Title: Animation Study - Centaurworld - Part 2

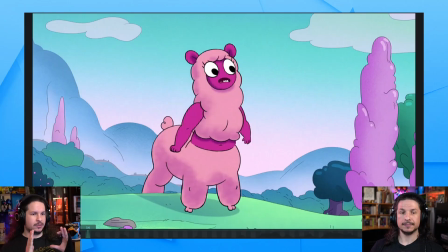24:39 If I lean sideways, my hips go the other way to counterbalance me. Exactly. So I don't fall over sideways.
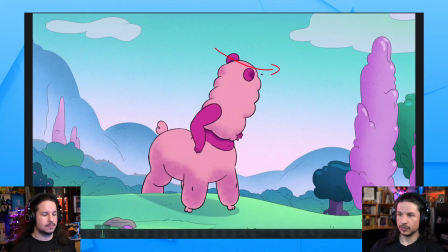24:44 So when we watch her leaning over here, you see the head swooping over to the side here, but watch her hips, how they go the other way. You're getting that contrasting motion right there. As she comes back, it does the same.
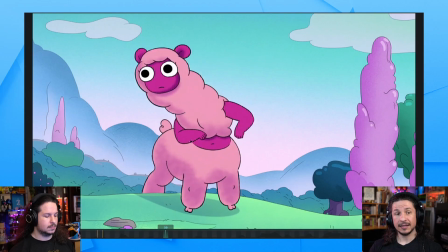24:59 You can feel it counter that motion. And that creates this beautiful contrast in motion. If everything's always just kind of sliding one way and the other, things will look boring. But if you have contrasting motion where something's going to move screen right and something else will move a little bit screen left,
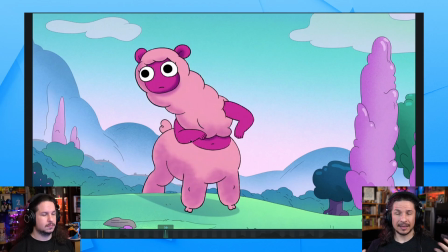25:18 it makes your animations that much more dynamic. And on top of that, it avoids that feeling of her just kind of sitting there and her head turns and nothing else moves.
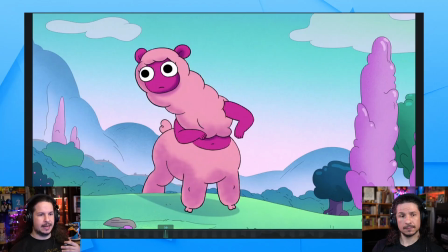25:32 Where you have a disconnected body to head action. You see this a lot in especially student work. We were guilty of it when we were students. Definitely. Where you animate a character and it's like, oh, they're going to do a head turn. And you just turn the head and it's just like super creepy. Yeah. Because, well, it's a head turn.
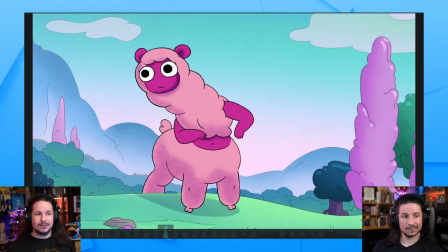25:51 But when you turn your head, like if I were to try and look 90 degrees off to my side, I'm not just going to turn my head, because if I try that, it feels really awkward. Yeah, like you can still see some body motion.
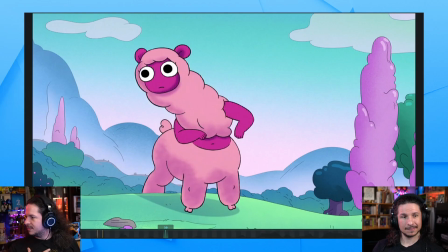26:04 Yeah, but if I do this naturally, look at how much of my shoulders actually move when I turn my head.
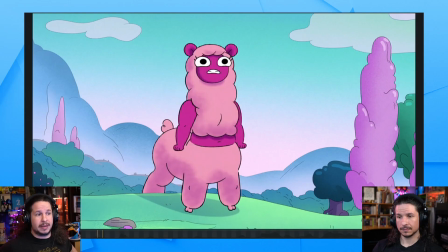26:13 There's a whole torso twist. That comes from my lower back. So everything from my lower back up is moving. And even my hips I can feel my hips shift as I twist to balance myself.
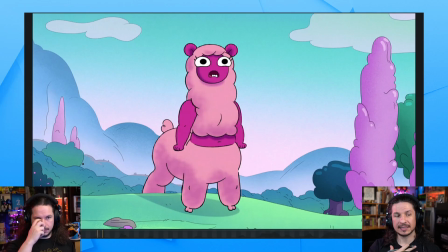26:29 Yeah, it definitely adds a lot when you think of that sympathetic motion and then how your body will react to it. And it's a little thing, but it really is a solid base to work from. Yeah.
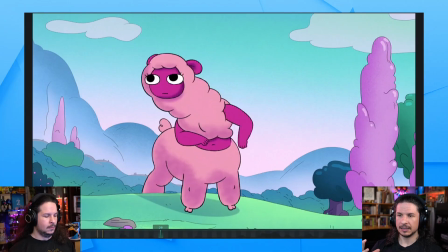26:41 Now, another thing I really love is how the motion is fairly simple for the most part.
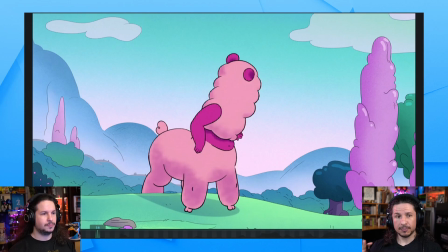26:49 Let's get rid of these arrows here. But if you break it down, you can simplify it even more. We talked about this last week when we did the first part of the analysis, but this character can be thought of as 3 spheres, essentially.
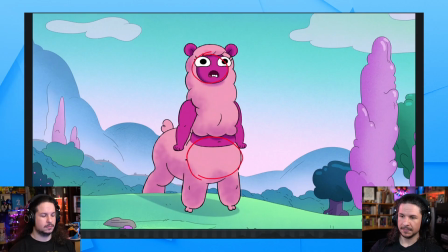27:04 You've got the sphere for the head, sphere for the hips, or I should say what would this part be? The chest/hips? And then you've got the hips back there. The haunches. Head, hips, haunches. Yeah, I guess so.
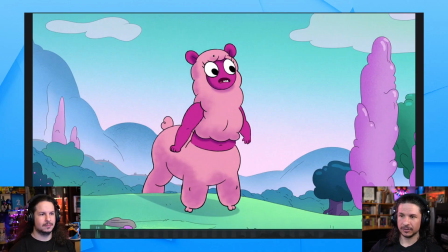27:22 If you just think of those as circles and just spheres going through, it's just simple arc with a little ease in. You've got the lower one that goes down and then back up, and then the back that just kind of goes up and then down.
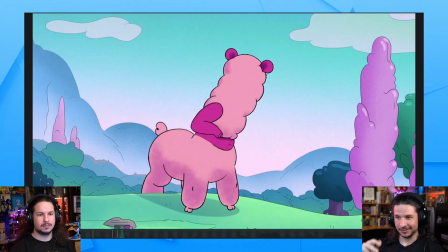27:40 I'm not gonna draw all of the frames. That's gonna take some time. But if you just imagine just those individual motions, you can break down the character and when you're animating,
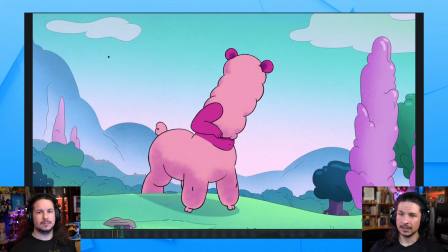27:53 create these very quick ideas of your shot just by thinking of this. And you just animate those going through. You could even add lines to look at where the head or the chest are going and move your characters through that.
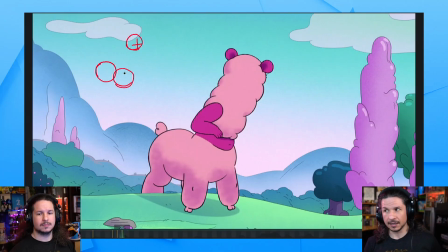28:12 And this also works very well with CG animation. So for example, I had to animate a dragon once. It was a large dragon. It had to run along the ground, using its wings to crawl across the ground.
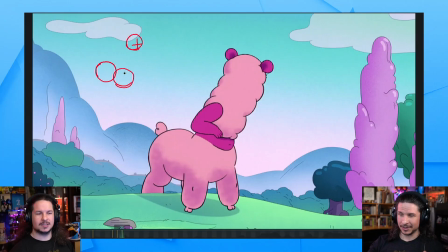28:29 That's a very complex, like a bat basically just running. So people aren't imagining like swimming on the ground or something. Yeah, so imagine a bat crawling on the ground, but it had these legs like that were shaped more like a cat and this long tail.